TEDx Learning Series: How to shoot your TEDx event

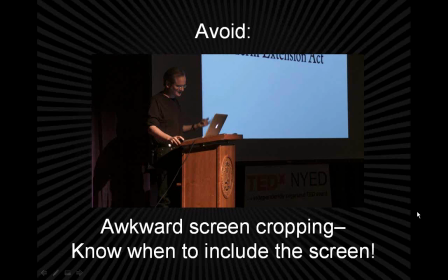[46:01]
Like this, we'd actually have to cut away to the slide. And honestly, I'd rather look at Lawrence Lessig and pick up what he's got to say here. So this is another thing to be wary of.
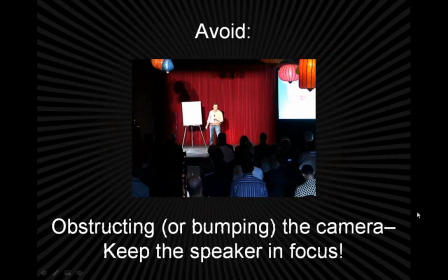[46:14]
And another thing to be aware of is not obstructing the camera or bumping the camera. Like I said before, you want to be mindful of where you place the camera, And if you're like right in the middle of,
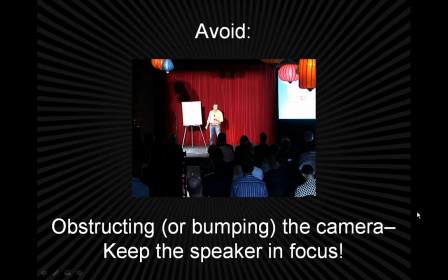[46:33]
an unusual room for your TEDx event, which, often they can be in homes or restaurants or auditoriums, or seminar rooms, or outdoors. There's a lot of variety there. It's easy to have people sitting next to the cameras, and it's easy to have someone bump the cameras. And so you want to avoid that.
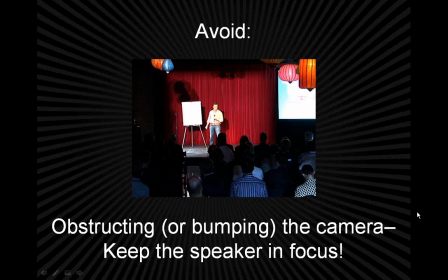[46:52]
And then also, you want to keep that speaker in focus. Like if you look at this shot, you've got, dark shadows coming down from the lanterns that are decorating the room,
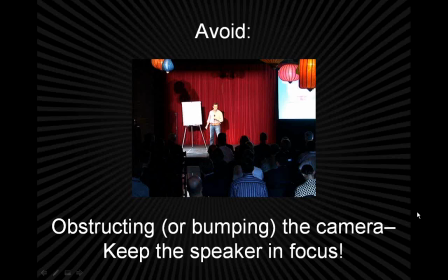[47:06]
and the speaker is actually completely blown out. The camera operator could have made a couple adjustments so that the speaker would have more detail on him rather than the guy in the striped shirt and the guy in the polka dot shirt and the bald guy having the most detail on them.
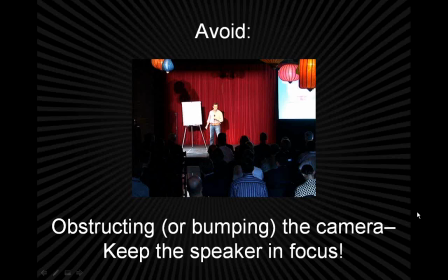[47:22]
And so, you don't really want to block the speaker. You could, in situations like this, you may want to raise the camera a little higher so you can have like a little bit of a raked audience, in the shot. And this is this has the potential to be a good shot,
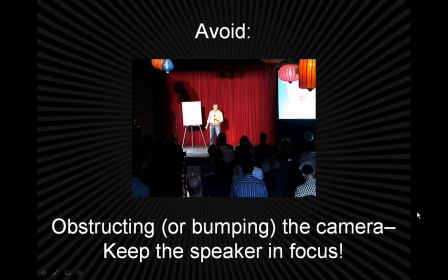[47:40]
but there are a couple little things that could make it a very good shot,
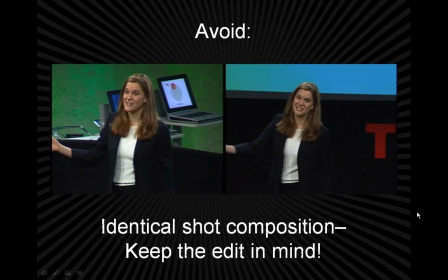[47:46]
and it needs to do those. So I'm not just going to talk about TEDx shots. I'm going to show you some material from actual TED conferences. And here's something. Here are two different cameras on opposite sides of the room,
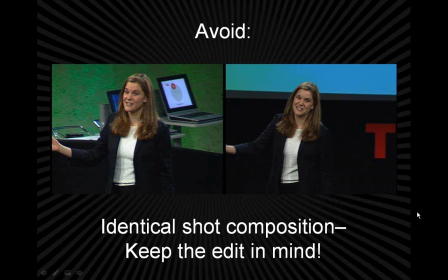[48:04]
and this footage was shot simultaneously, and it's the identical shot composition. You've got to keep the edit in mind. If the speaker is saying something and we need to make a cut to, remove an or an or,
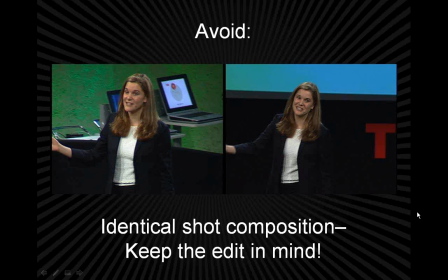[48:22]
something else that happens that might be a little awkward, then cutting from two shots that look this similar would be a jump cut. And what you want to do actually is have a bit more variety. So that's why cutting from a wide shot to a close shot feels a little bit more smooth and elegant.
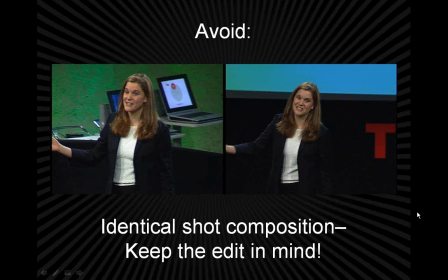[48:42]
And it's really easy for the director who's calling the cameras and to get caught up in the minutia of one camera and not another, and overlook the fact that you've got a bunch of cameras
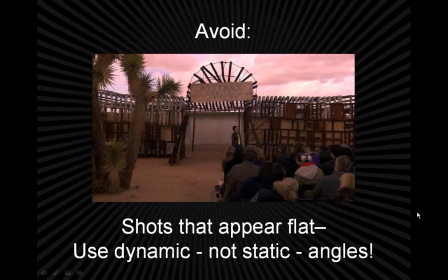[48:56]
framed exactly the same way. So that's something to be wary of. Another thing to be mindful of is shots that appear flat. And this is from TED Active at TED 2010 this year. And this is actually a really fantastic talk.
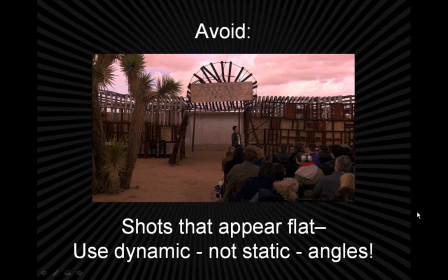[49:16]
And the camera could have been moved a little bit over to the right and placed at a little bit of an angle so that you could look over the speaker's heads at the speaker, much like that shot I showed you a couple slides back with the lanterns.
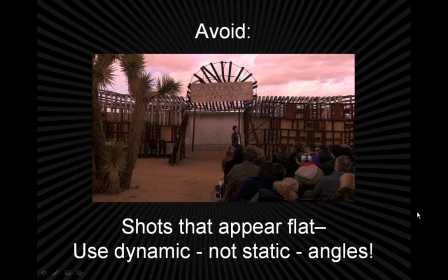[49:34]
And that would have had a sense of dynamism. It would have kind of moved towards you in the z-axis. And the way this looks, you've got like half an audience and then sand.
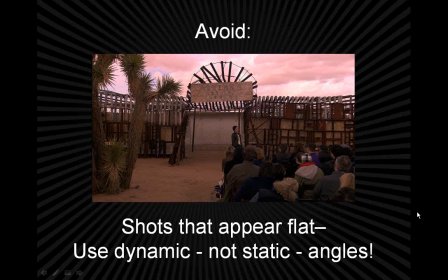[49:47]
And so it's kind of an uncomfortable viewing experience. And this isn't really a shot that you can cut to all that much.
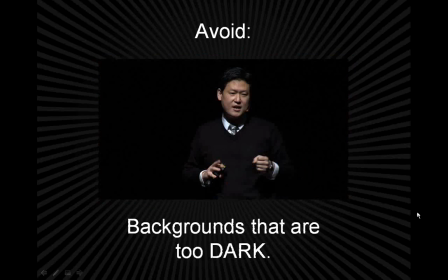[49:54]
So go for dynamic angles. Also, going back to lighting, you want to avoid backgrounds that are too dark.